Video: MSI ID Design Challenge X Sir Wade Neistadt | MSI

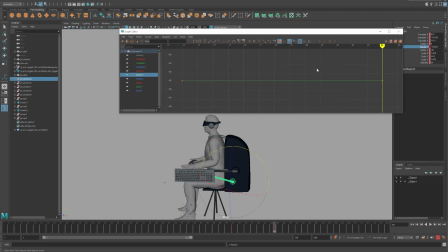(41:14)
I want to keep adjusting these sorts of things. And I'm going to be doing this for pretty much every object here. So I'm just going to copy this curve. I'm going to move it, adjust it, and make sure it doesn't go too far. And as this other arm slides down, I don't need it to actually connect.
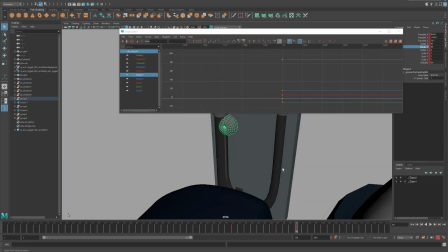(41:30)
It's supposed to follow that little swivel ball, but we don't care that much.
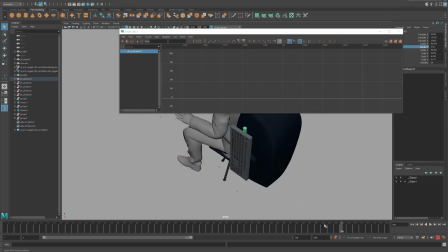(41:38)
So I'm just going to keep moving that along. We'll cheat this again by scaling it when the time comes.
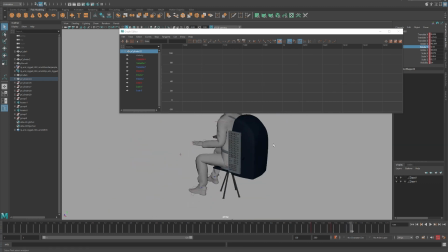(41:44)
So as this gets to there, we'll just go ahead and scale it, and that's fine. No one's going to notice. So that's feeling pretty good.
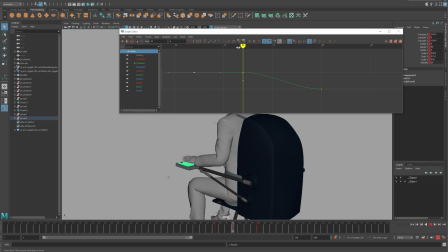(41:51)
That whole keyboard section is moving the way I want. Just check all these curves to make sure that the timing is working, that the splines are where I want them to be. There we go. That's looking good. Sort of just ease everything so that they feel natural.
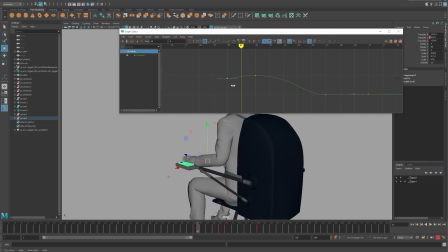(42:11)
I also don't want anything moving too quickly. I want it to feel like they move slow enough that they have weight, but fast enough that it still feels like an efficient process, a nice sequence, chain of events, like I said before.
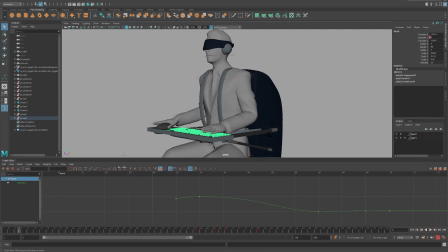(42:22)
I also want the keys to retract, so I'm going to make sure that happens first, because the keys should retract before anything else so that they don't get caught on anything.
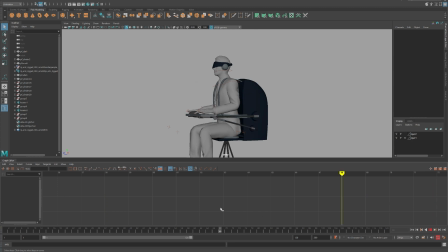(42:30)
So that is feeling pretty good. I actually really like how that's turning out.
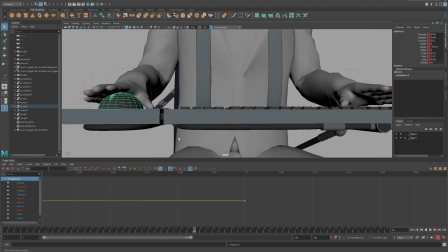(42:35)
The keys are kind of fun too. We'll make sure those have a nice little anticipation. So let's do the same thing here.
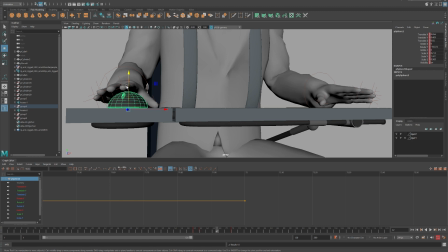(42:40)
Let's say that somehow our mouse is not maybe inflatable, but sort of has the same
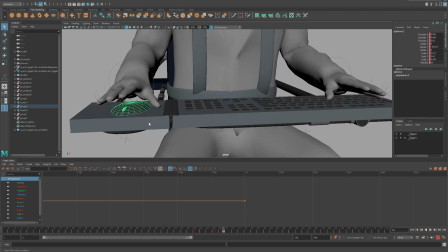(42:46)
magnetic vibe to where it can sort of move down into the panel.
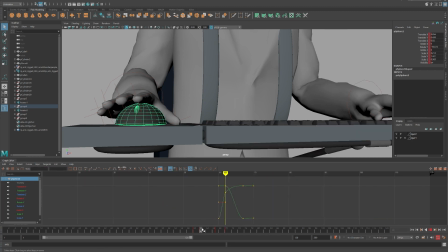(42:53)
Seems like the best way to do things. You could, of course, use your own keyboard with this system, or your own mouse and keyboard or whatever, but I think it'd be cool to have it built in.
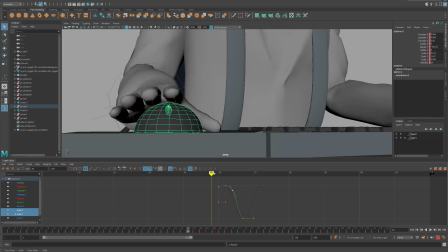(43:04)
So I'm going to go ahead and get that feeling here as well.
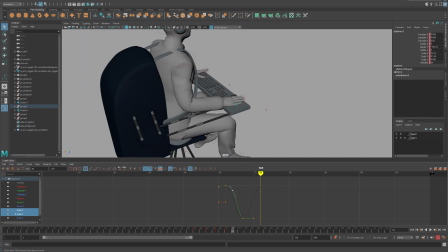(43:07)
I want it to drag a little bit, so that's what I'm going to do here. I'm going to have the scale drag a little bit less than the translation.
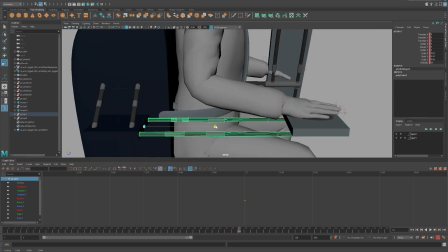(43:16)
So at that point, now I think it's time to start retracting all the telescoping arms. So I'm going to go ahead and grab this little control cube that I made. I'm going to push it out for an anticipation. I'm going to pull it in, and I realize now that they don't actually line up.
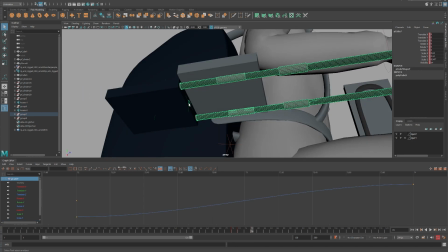(43:27)
So I'll go ahead and pull this in just to make sure everything's working. That way it all lines up properly. And I'll also get rid of all the extra animation curves I don't need. It'll make my file go a little faster and my life a little easier.
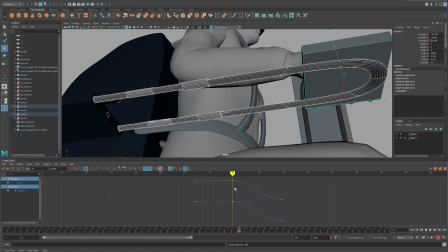(43:42)
And I don't want these to go too far away from each other, so let's adjust the ratios here.
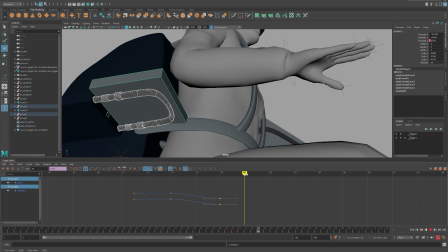(43:49)
So I want the keyboard to flip up in a way. I want the mouse to retract back. I want them to feel different from each other. So I'll go ahead and get all that working.
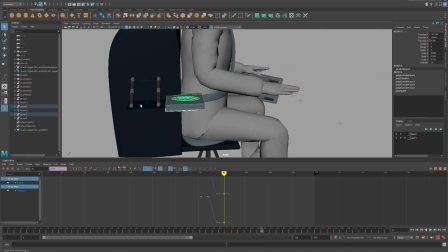(44:02)
And then, once that's feeling good, I think the next step is going to be to figure out this whole rotation system.
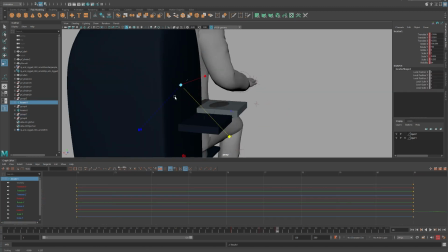(44:11)
Now, I want the arms to retract. That part's easy.
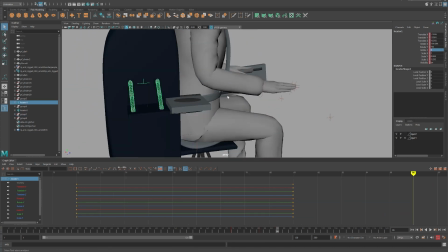(44:14)
I want this to flip up, and that part's mostly easy, except that this is sort of cutting the mouse panel.
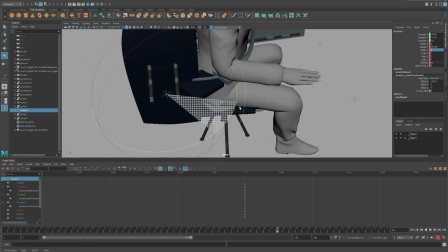(44:20)
We're going to have some trouble here. That whole constraint system I mentioned before, it's rotating from a weird spot.
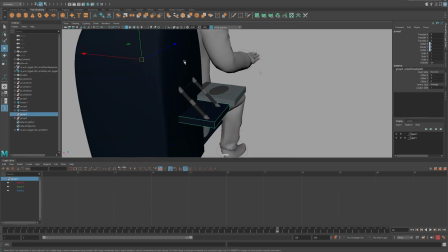(44:25)
What I tried to do at first is turn off some of the constraints, try to adjust some of the pivot points, and
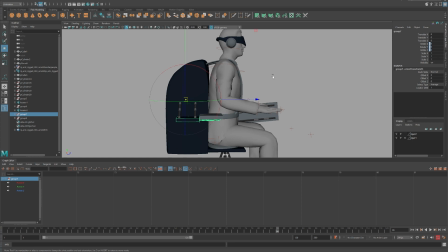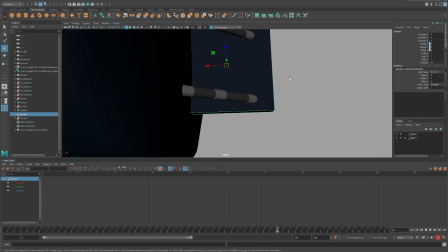(44:38)
it's just not really doing what I want.
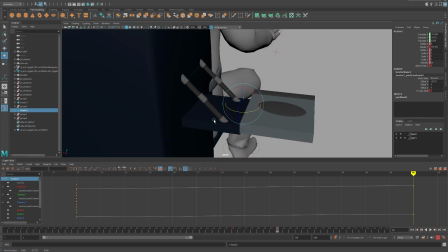(44:41)
So I think what I'm going to work on is just do sort of a grouping technique, because grouping usually keeps the rest of everything the same.
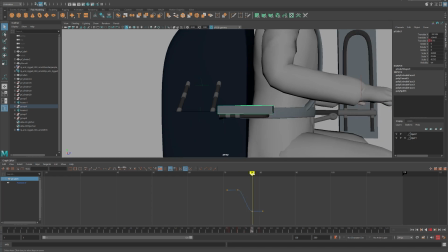(44:49)
So actually I'm just going to make sure that when this retracts, it's just going to cheat.
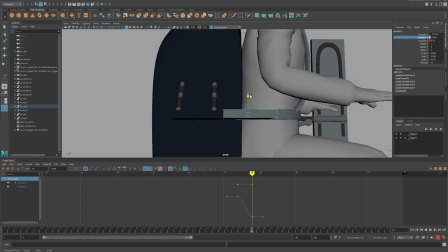(44:53)
It's going to retract down into there for a little bit of an easier time dealing with this animation.
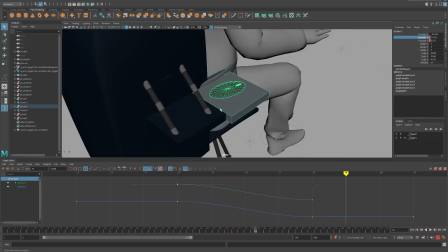(44:59)
Again, we're not going to tell anybody. No one needs to know. So this whole mouse section has been kind of a pain.
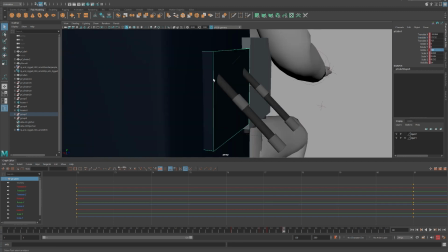(45:05)
And really the goal is just get it working as close as I can and move on.
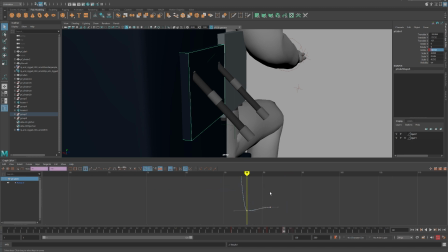(45:11)
So I'm just deleting curves, same stuff, and trying to figure out the best way to make this work. Now at this point it's starting to get close, luckily, where it's starting to fold up nicely.